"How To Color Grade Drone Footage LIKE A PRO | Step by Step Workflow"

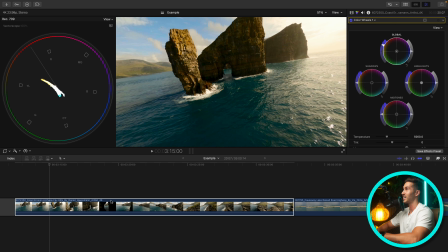4:21 For drone nature shots, I want a lot of saturation, but I don't want it to be too much.
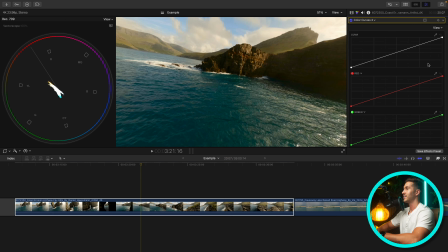4:27 Let's bring up another color curves here. And I think what I would like to do is add a bit of warmth into our highlights.
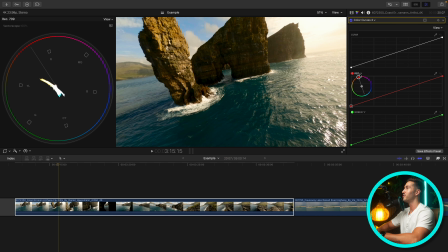4:34 It already is sitting pretty warm, but I would like to give the viewer more of a feel like it's very warm weather, it's inviting, and so we don't want to make it bleak and cold. So I'm going to go to our highlights, and by the way, I kind of skipped past that.
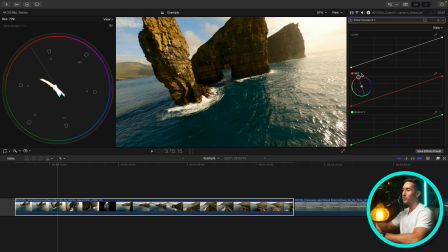4:48 If I don't explain everything I'm doing, I apologize. I'll try to explain everything while kind of keeping a quick pace. So hit this drop-down menu on your curves, and you can select any hue you want. So let's select orange.
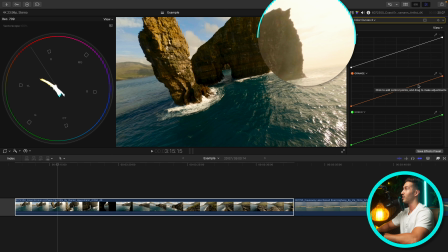5:00 And all we're going to do is make a point in our upper midtones and our highlights and add some of that warmth, some of that orange into the very brightest parts of our image. Now you'll notice right in here, if I bring this up and down, You don't want to do too much because that's making this look terrible,
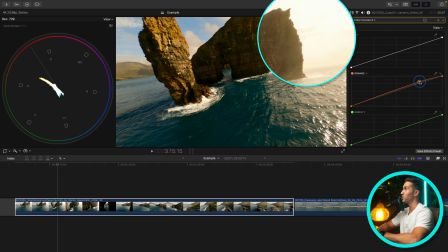5:19 but we can adjust that in a bit. So just push in some warmth, and then we're going to add a little bit of color contrast here.
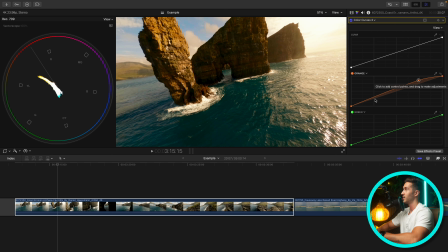5:25 So we're going to go to the very bottom of our curve, which adjusts our lower midtones and our shadows, and we're going to pull down.
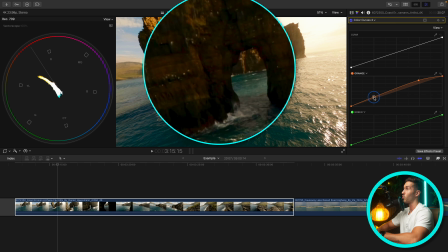5:31 So this is going to decrease the amount of orange, specifically in the darkest parts of our shot, and that's going to add the complementary color of orange, which is cyan. And so you'll notice as I drop this down, if you look in the very darkest parts of, especially in this rock, that it's adding a bit of that, that blue.
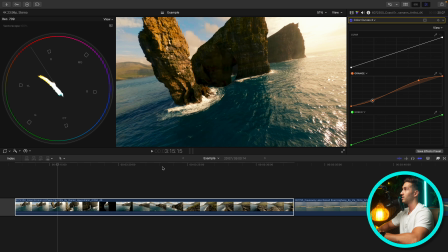5:50 So let's drop it down just a bit more, and let's make some final tweaks to this shot.
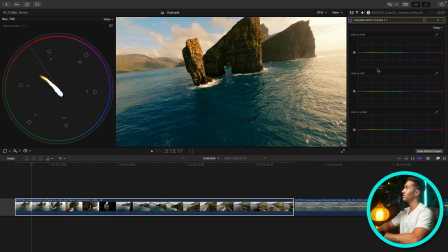5:56 So let's bring up a hue saturation curves panel. And first, let's go to our hue versus hue curve. So the hue versus hue curve lets you adjust the color of any color you want. So we can go in, select the picker. We can try and select the rock and maybe push it more towards orange and see how that looks.
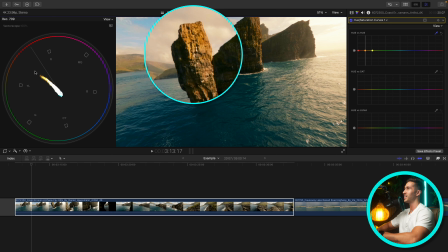6:14 You'll see now it's swinging a little bit towards yellow. It's orange. Who am I kidding? But we can see how that would look. Maybe just a little bit. And that's given us more of a complementary look here, but it doesn't look unnatural.
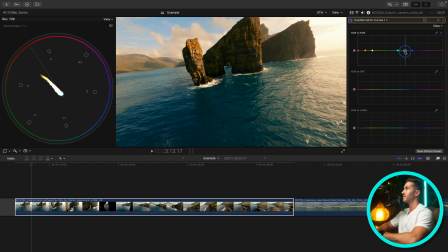6:30 And then something I want to try is just selecting our sky and seeing if we can make a small adjustment to our blue, just a tiny push, perhaps to get a different look. So let's see what that did. So very minute, but you can see on the vector scope that this did make an adjustment.
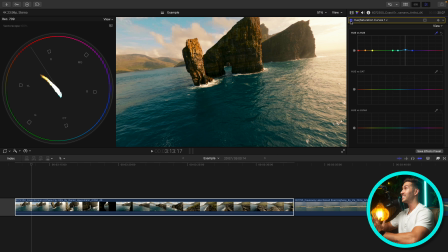6:49 You look in the sky as well as the orange of the rock. It did shift it. And then let's hop down to the Luma versus Sat curve. So this allows you to adjust the intensity of color, the saturation, in different brightness values. So this is particularly useful if you go about pushing your colors a bunch in your shot.
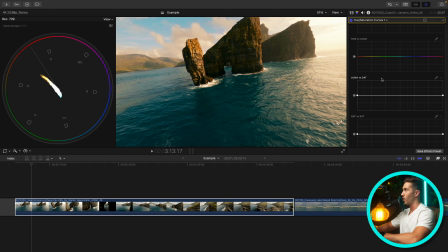7:07 If you create a grade that is quite stylized, this will come in handy. I don't know that we went about pushing our colors that much, but we can give it a shot here. So I'm going to select the very darkest parts of our shot, which is mainly in this rock. And we're just going to drop this down.
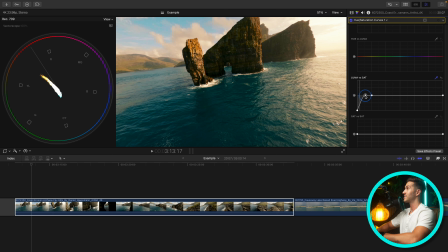7:23 This is allowing us to decrease the saturation or the intensity of color in those very dark areas. And I just want it to be a gradual drop off.
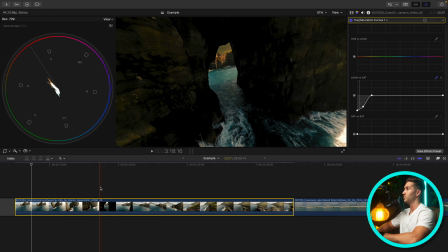7:33 If we go into this little area right here and we turn this off and on,
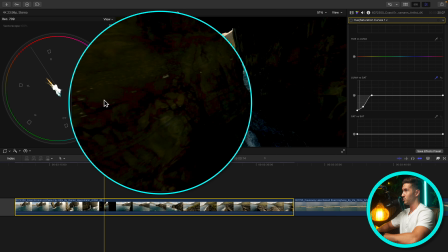7:41 look, notice right in here. You see what's going on right here? This is before, right?
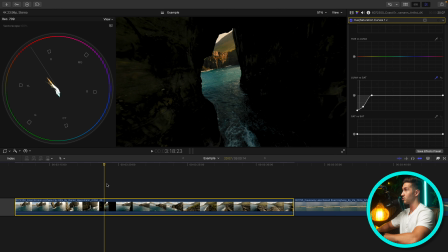7:48 And this is after. So it's really cleaning up our shadows quite a lot, more than I had anticipated, actually. And we could probably even check it right about here. Let's turn this off and on. Not as much. You can kind of see it, but it's a very minimal adjustment here.
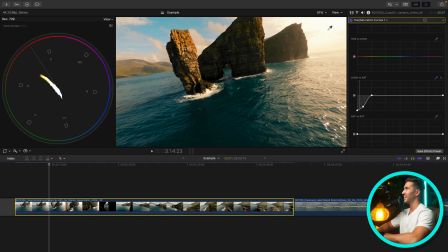8:06 And let's see if we can go about adjusting our highlights. I kind of like this very warm, bright highlights,
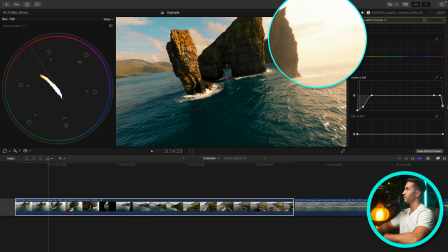8:14 but we can see if we can make it a little bit more natural looking by dropping the saturation of the very brightest part of our image, and that's going to get some of that white back, which does make it look more natural. Now, I'm not dropping it down fully. I still want a lot of that warmth.
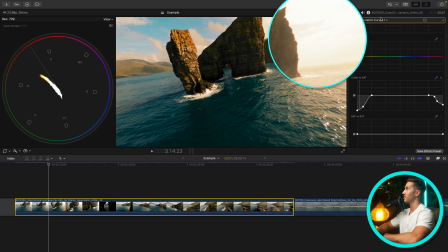8:30 But so if I turn this off and on, just look in this area. So that's off, on, off, on, and that just cleans it up so much.
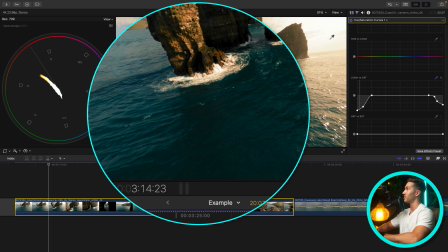8:39 And something I just noticed is if you look in the shadow of this rock on the water, if I turn this off and on, look how much that cleans up the shadow in the water. Off, on, off, on, tremendously. And then the final thing we'll do for this shot is go to our Sat versus Sat curve.
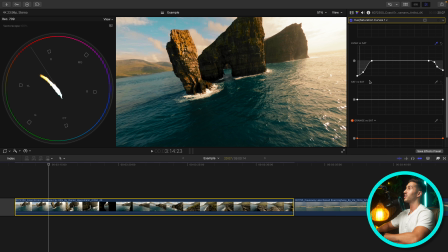8:55 This curve lets you adjust the intensity of color in different saturation levels.
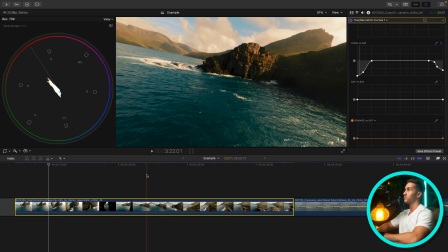9:00 So this can be particularly useful if you have a shot that has parts of
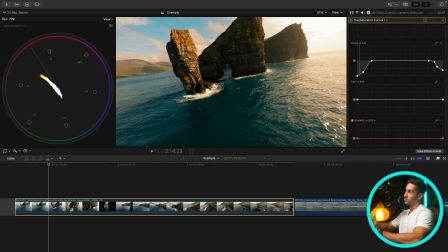9:05 the image that are really saturated and parts of the image that are not that saturated, and you want to balance out those saturation levels and make it look cleaner and more professional. So I greatly dislike how overly saturated the orange is on this rock.
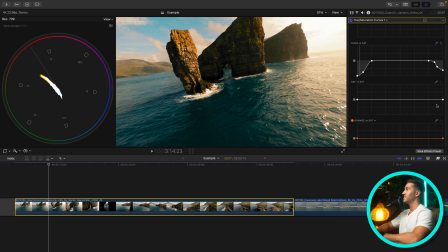9:20 So this will adjust that. So if you go to your Sat versus Sat curve, the very right of this curve is the most saturated areas in your shot. The very left is the least saturated areas. So if we go to this right point here and we drop this down, you'll notice it's taking out the saturation in the most saturated areas.
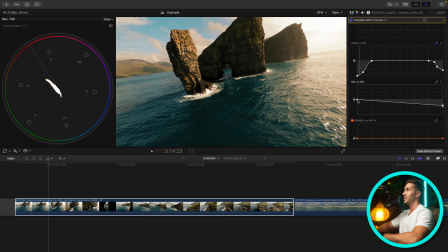9:40 Now that looks pretty good, actually. I'm not sure I even want to increase the saturation of the least saturated areas, maybe a little bit. Perhaps something right about there. So now we have a rock face that looks, maybe a little bit less, actually.
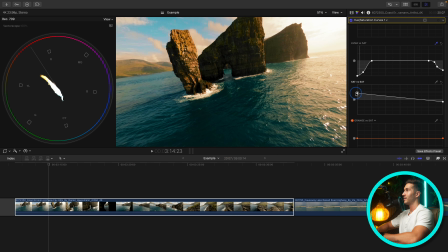9:54 Let's bring this up. Okay, something right about there.
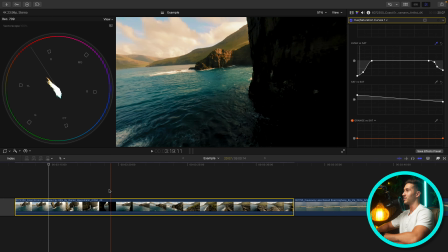10:00 So here's the shot that we have. I think looks real good. Is warm and inviting, has fairly high contrast.
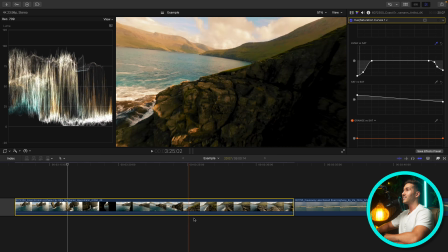10:06 We're not removing detail from our highlights at all. We're not removing detail from our shadows.
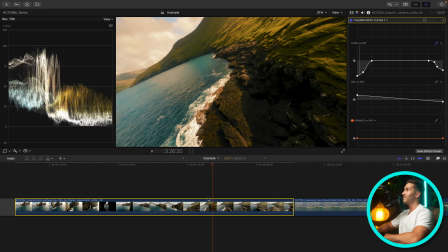10:12 We're sitting at a good level. to me, that's a solid grade, and I would call it there.
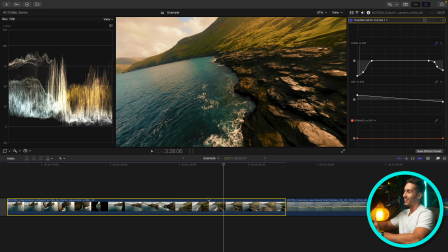10:17 Perhaps I would let my eyes rest on the shot, come back at a later time and see if I do like this color grade.
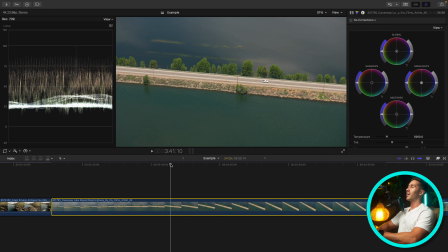10:24 But for now, let's leave this. Shot number 2, we have this road that's going through a lake, I think,
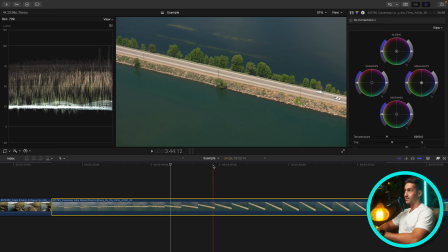10:30 and we're going to go about first adding contrast because it does not have a lot of pop to it, and we can notice that on the Luma waveform. The dynamic range, or the distance between the very darkest point and the very brightest point, other than the car here, it's not very wide. It's not very far apart.
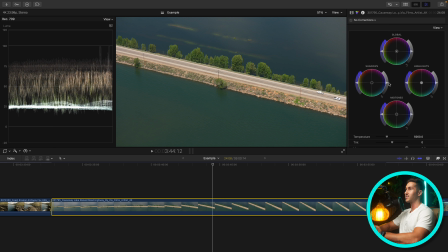10:50 And so to give your shot more pop, more contrast, you really want to expand your trace out. And because the Luma waveform measures brightness, it lets us know how much to go about adjusting it. So with your color wheels up, you could also use your color board. I just prefer the color wheels.
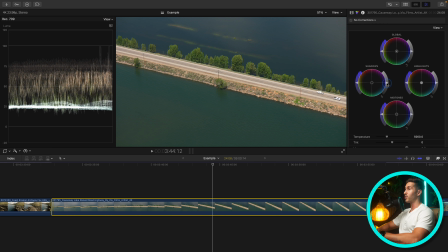11:08 Let's go to our shadows exposure slider and let's drop our shadows down till it's closer to 0 IRE.
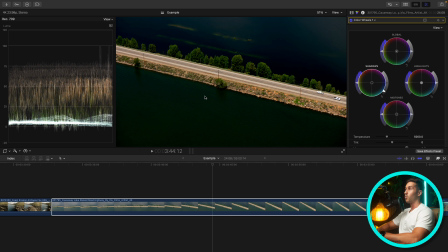11:15 Now, if you remember from the last shot that we graded, if we go below 0, we're now erasing detail in the very darkest areas of our shot. If you don't notice that you're going below 0, a little trick that you can use is by going to View,
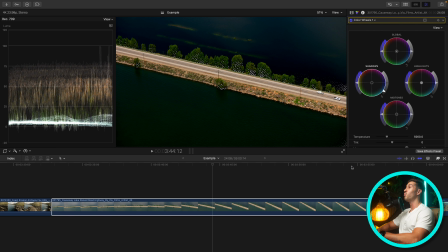11:29 go down to Range Check and switching this to Luma. It'll show you what areas you have now essentially erased detail on. So we have erased detail in these trees, a little bit in the water, and so let's go about fixing that.
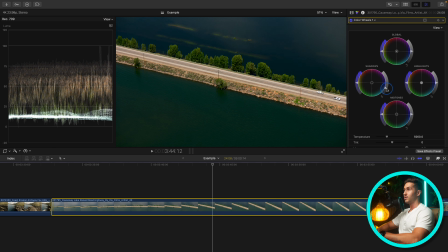11:45 So let's bring up our exposure a bit more. Now, I don't really care if we crush detail in this area in here because it's already dark as is, and I want a bit of contrast. So these little sparkles that are showing up for the range check, don't worry about it.
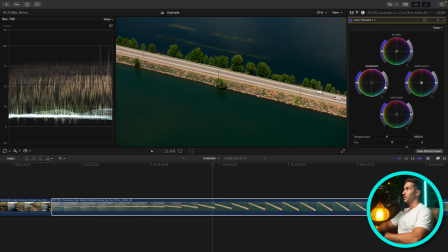12:03 Let's leave that. I'm going to turn this off for now. Where we're going to get a lot of our contrast is in our midtones. So with our midtones exposure slider, let's drop this down a little bit. Now, an issue here, because we could raise the brightness of our highlights and expand our dynamic range, but notice what's going on with our shot.
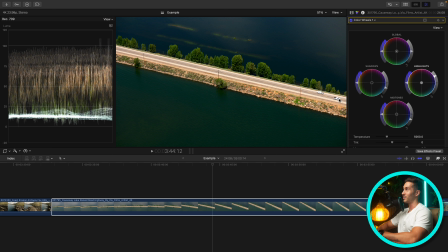12:23 What is incorrect about it? We are now blowing out our highlights. We are erasing detail in those cars, and that's no bueno.